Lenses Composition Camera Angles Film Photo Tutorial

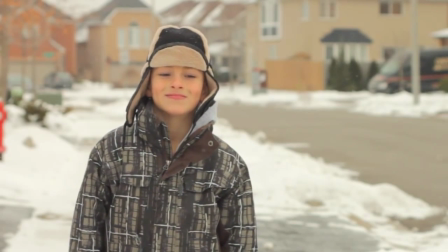4:04 Because there's virtually an infinite amount of effects that you can get when you're mixing up different types of framing, shot types, angles, and lenses.
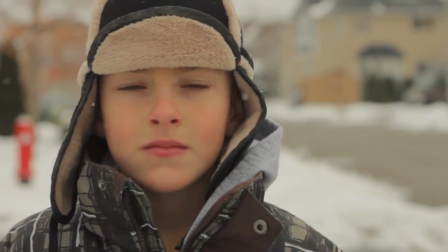4:13 For example, let's take a close-up and do a few versions of it and see what kind of effects we can get.
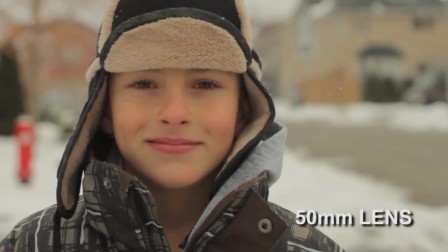4:18 If we were to use a mid-size lens, such as this 50mm, then you would get something like this, an average type of kind of looking shot.
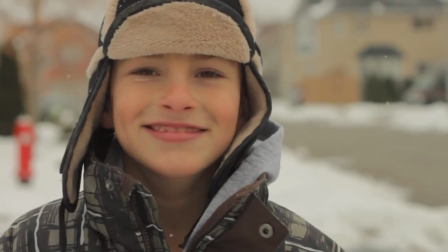4:26 But for example, if you're filming, let's say, a comedy and you wanted to show a person, in a funny way,
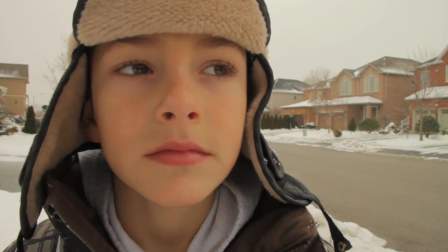4:31 then it might be better to go in real close and use a wide angle such as the 16mm lens,
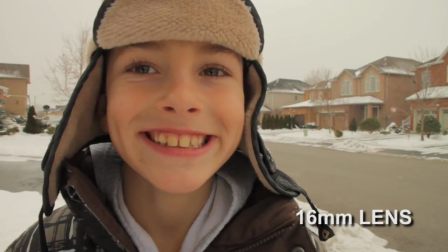4:36 which will make your subject's features look a bit distorted or exaggerated.
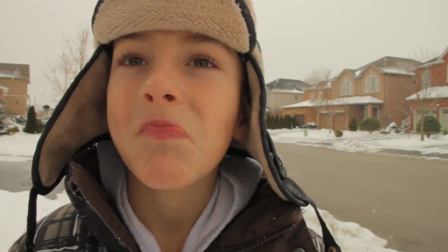4:41 It's not actually the lens that makes your subject look that way, but your relative position to the subject.
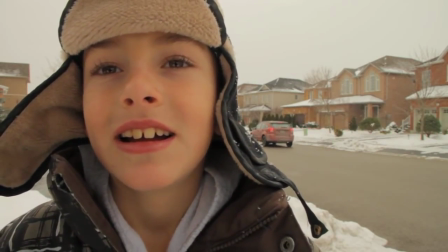4:47 Basically, the closer you move to your subject, the more dramatic the perspective will be. But obviously, you gotta use a wide angle lens when shooting this close.
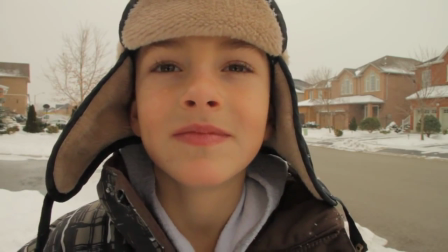4:55 Right now, we're about 2 feet away from the subject. Now, if we were to use a 50mm lens at that same distance, then
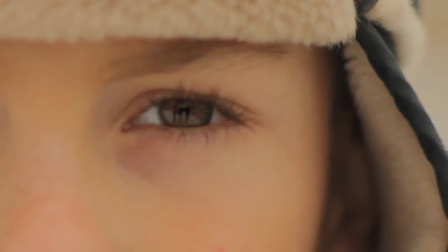5:02 the perspective doesn't change, but the framing obviously will, because we're basically just zooming in.
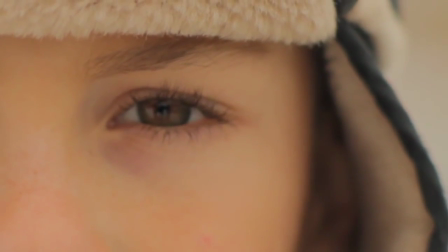5:07 So all you end up seeing is this. It would be the same if we look at this shot that we got using a 16mm lens and then digitally zoomed in.
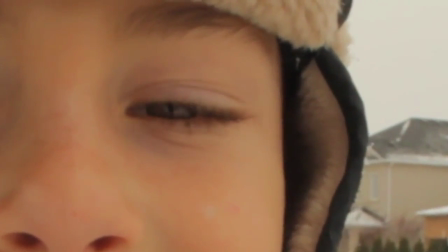5:16 The only difference being that the depth of field would be the same as the 16mm lens,
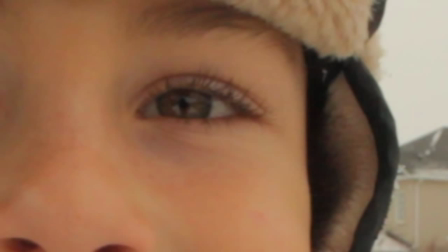5:20 and of course we end up losing a lot of the resolution, which is why we use different lenses. Or if you're using a camera that doesn't have interchangeable lenses, then you would simply zoom in or zoom out.
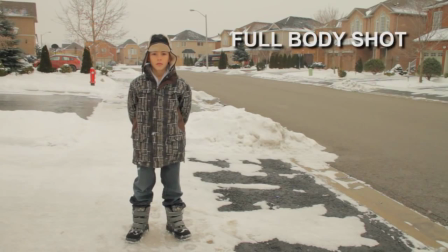5:31 Now let's take a look at a full body shot. To get it with a 16mm lens, we have to move away from the subject a few more feet.
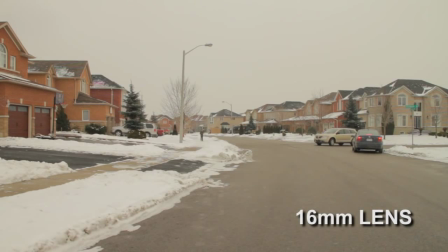5:39 If you were to move away from your subject to about 250 feet, then this wide angle might be good if you're trying to get, let's say, a wide shot of the location, because your subject is so small that it's really hard to even see him.
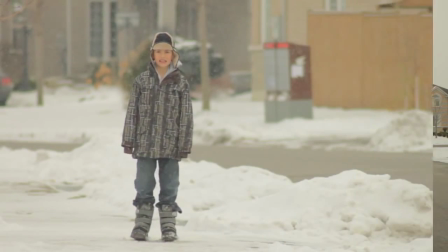5:52 So that's when you'd want to use a long lens, such as this 300mm, to basically zoom in. Now, when you're this far away, that's when the subjects will look more flat and less exaggerated, since you're seeing all the features from pretty much the same perspective.
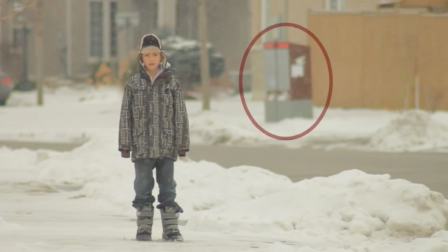6:07 It will also bring other surrounding objects, such as this mailbox that we have there in the background, closer to our main subject. Whereas if we were, a bit closer and let's say using a 50mm lens, it looks like that mailbox is a lot further away.
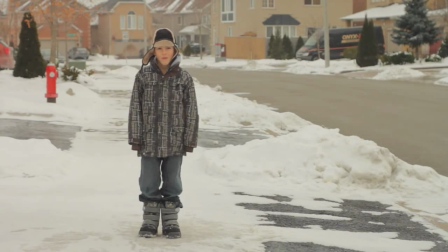6:24 They're both the same types of shots, a full body shot, but what changes now is our relative position to the subject.
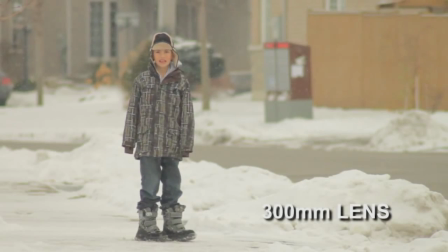6:31 And since with the 300mm lens, we have to move away so much further and then zoom in optically, we end up also zooming in on the mailbox, which is why it makes it look like it's basically a lot closer to our subject than in,
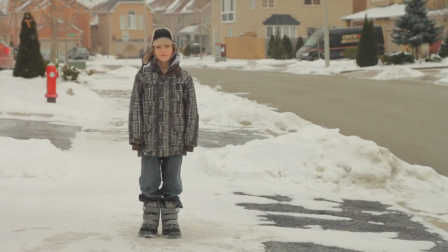6:46 for example, you can see in this full body shot that we got using a 50mm lens. So anyway, next time you're wondering what lens you should use in your setting, just simply go out there with your camera, test out different lenses, experiment, and above all, just have fun, because that's really the best way to learn.
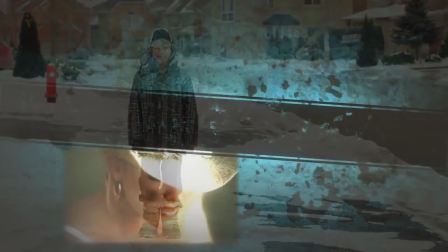7:04 I hope this video helped to answer some of your questions, and I'll see you guys later.